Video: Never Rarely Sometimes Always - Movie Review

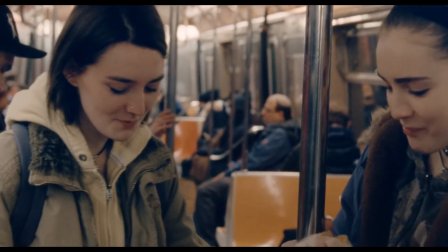(4:17)
With the vintage-looking cinematography, I actually thought it was a period piece for a second.
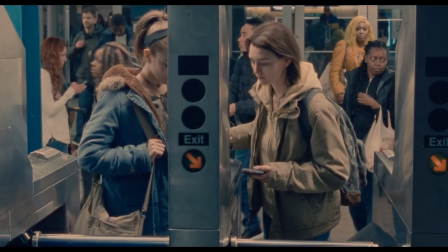(4:23)
This vintage-looking cinematography doesn't really add anything to the story.
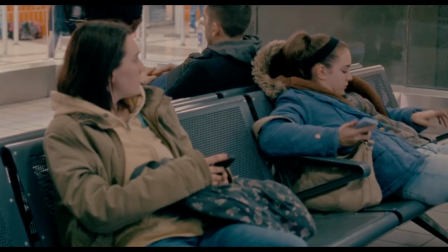(4:27)
I don't think it was a budgeting issue because of the technology available today.
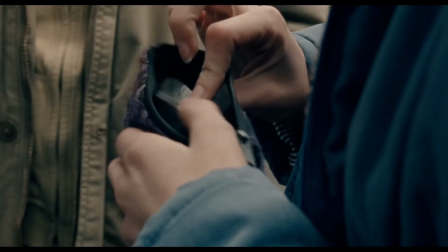(4:33)
If you look at any YouTube channel that attempts to teach its audience how to make professional-looking films for cheap,
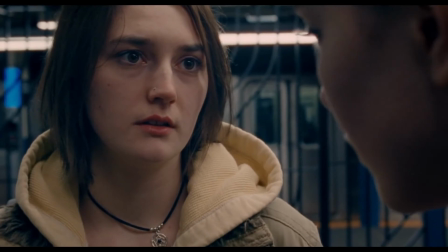(4:39)
you can see how far most DSLRs and cheap light kits can go.
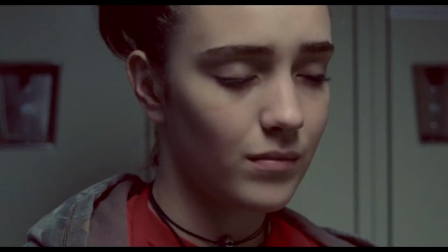(4:44)
I'm sure she had the budget to have a more modern look,
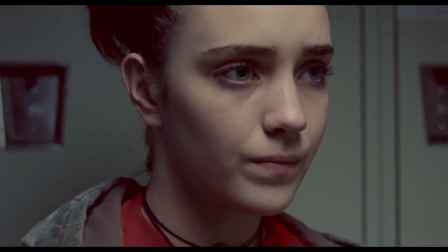(4:48)
but she just chose this look, and there doesn't seem to be a lot of justification for it.
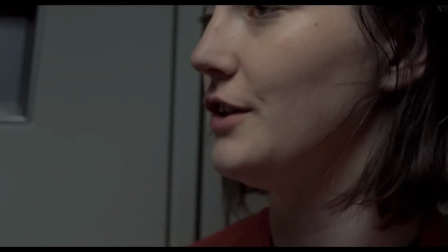(4:54)
Also, Hitman is a gifted writer,
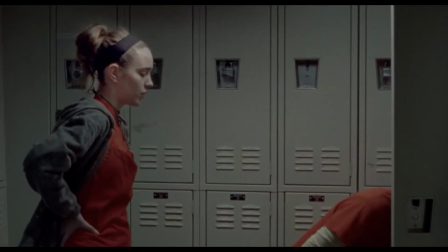(4:56)
but she strikes me as a filmmaker that pretty much thinks the majority of the filmmaking process is done as soon as the script is finished.
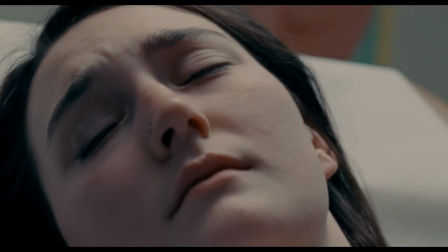(5:04)
There is really not a lot of thought put into the shot composition at all. she tends
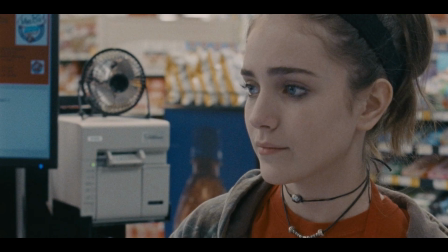(5:09)
to settle for close-ups and handheld shots with really not a lot of detail in any of the shot composition throughout the tight cinematography makes the
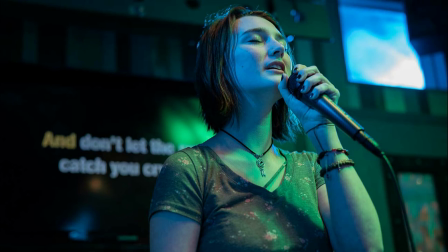(5:18)
audience lose the scope of the character's surroundings and in turn
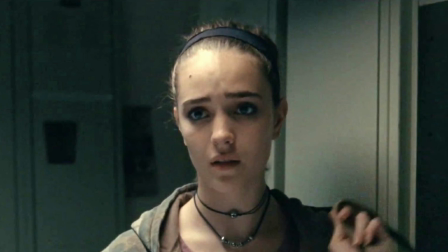(5:23)
the audience sort of loses the character's full experience as well the
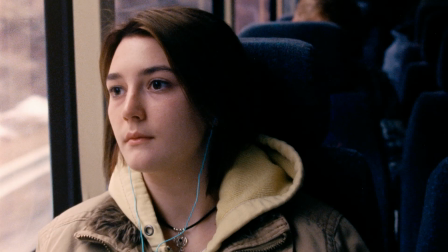(5:28)
most obvious the most obvious example of this would be the two girls from rural Pennsylvania taking a trip to New York City and were not really getting
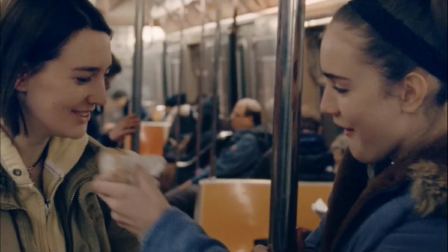(5:38)
their perspective about leaving their small town to go to the big city.
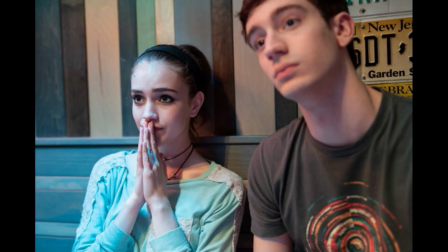(5:43)
They would clearly have to take in the sights of the city and all of its commotion,
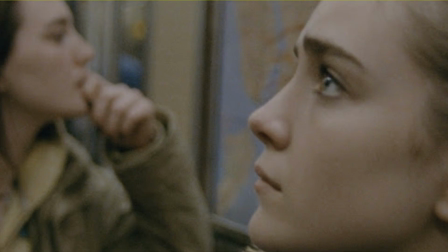(5:47)
but the camera is always so tight on them and always in constant reliance of the close-up that we never get a sense of this at all.
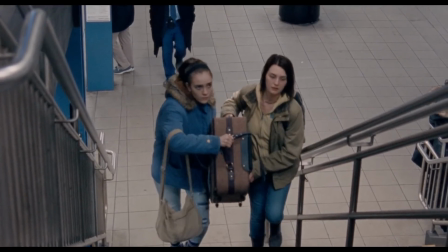(5:56)
On a minor note, there's a weird choice to have the characters lug a giant suitcase around New York City It's odd because
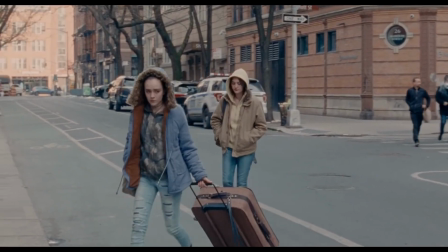(6:03)
it's revealed in the film that they are actually surprised to find out that the late-term abortion takes two days.
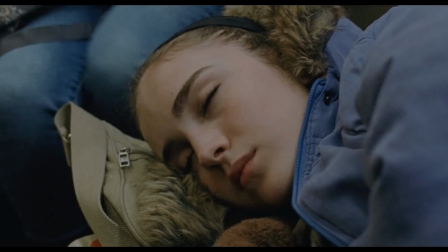(6:10)
If they were planning to be there for only a day, then why did they bring an entire suitcase?
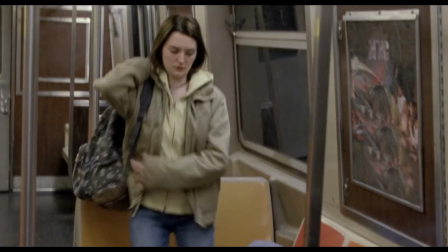(6:16)
It's not clear what's even in the suitcase as we assume it's just clothes.
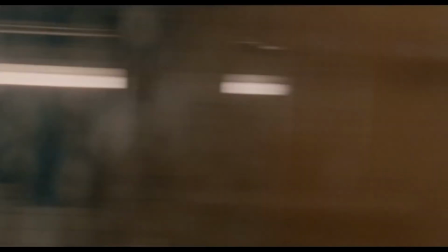(6:20)
Perhaps it was to work as a visual metaphor as the characters not only
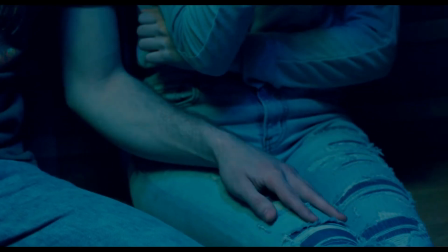(6:25)
psychologically but physically bear a heavy load. but
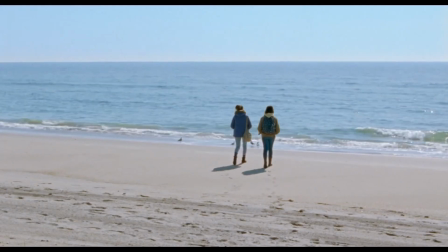(6:30)
the suitcase really wasn't justified and quite frankly it became an annoyance as a viewer my final rating for never rarely sometimes always is three stars
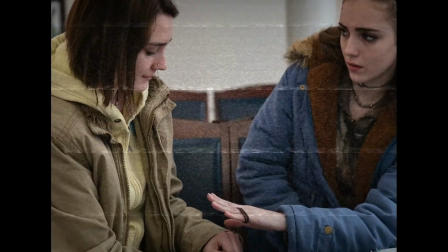(6:43)
eliza hitman is clearly a gifted writer and is tackling some important subject matter to shed light on i will definitely be looking out for her work in the future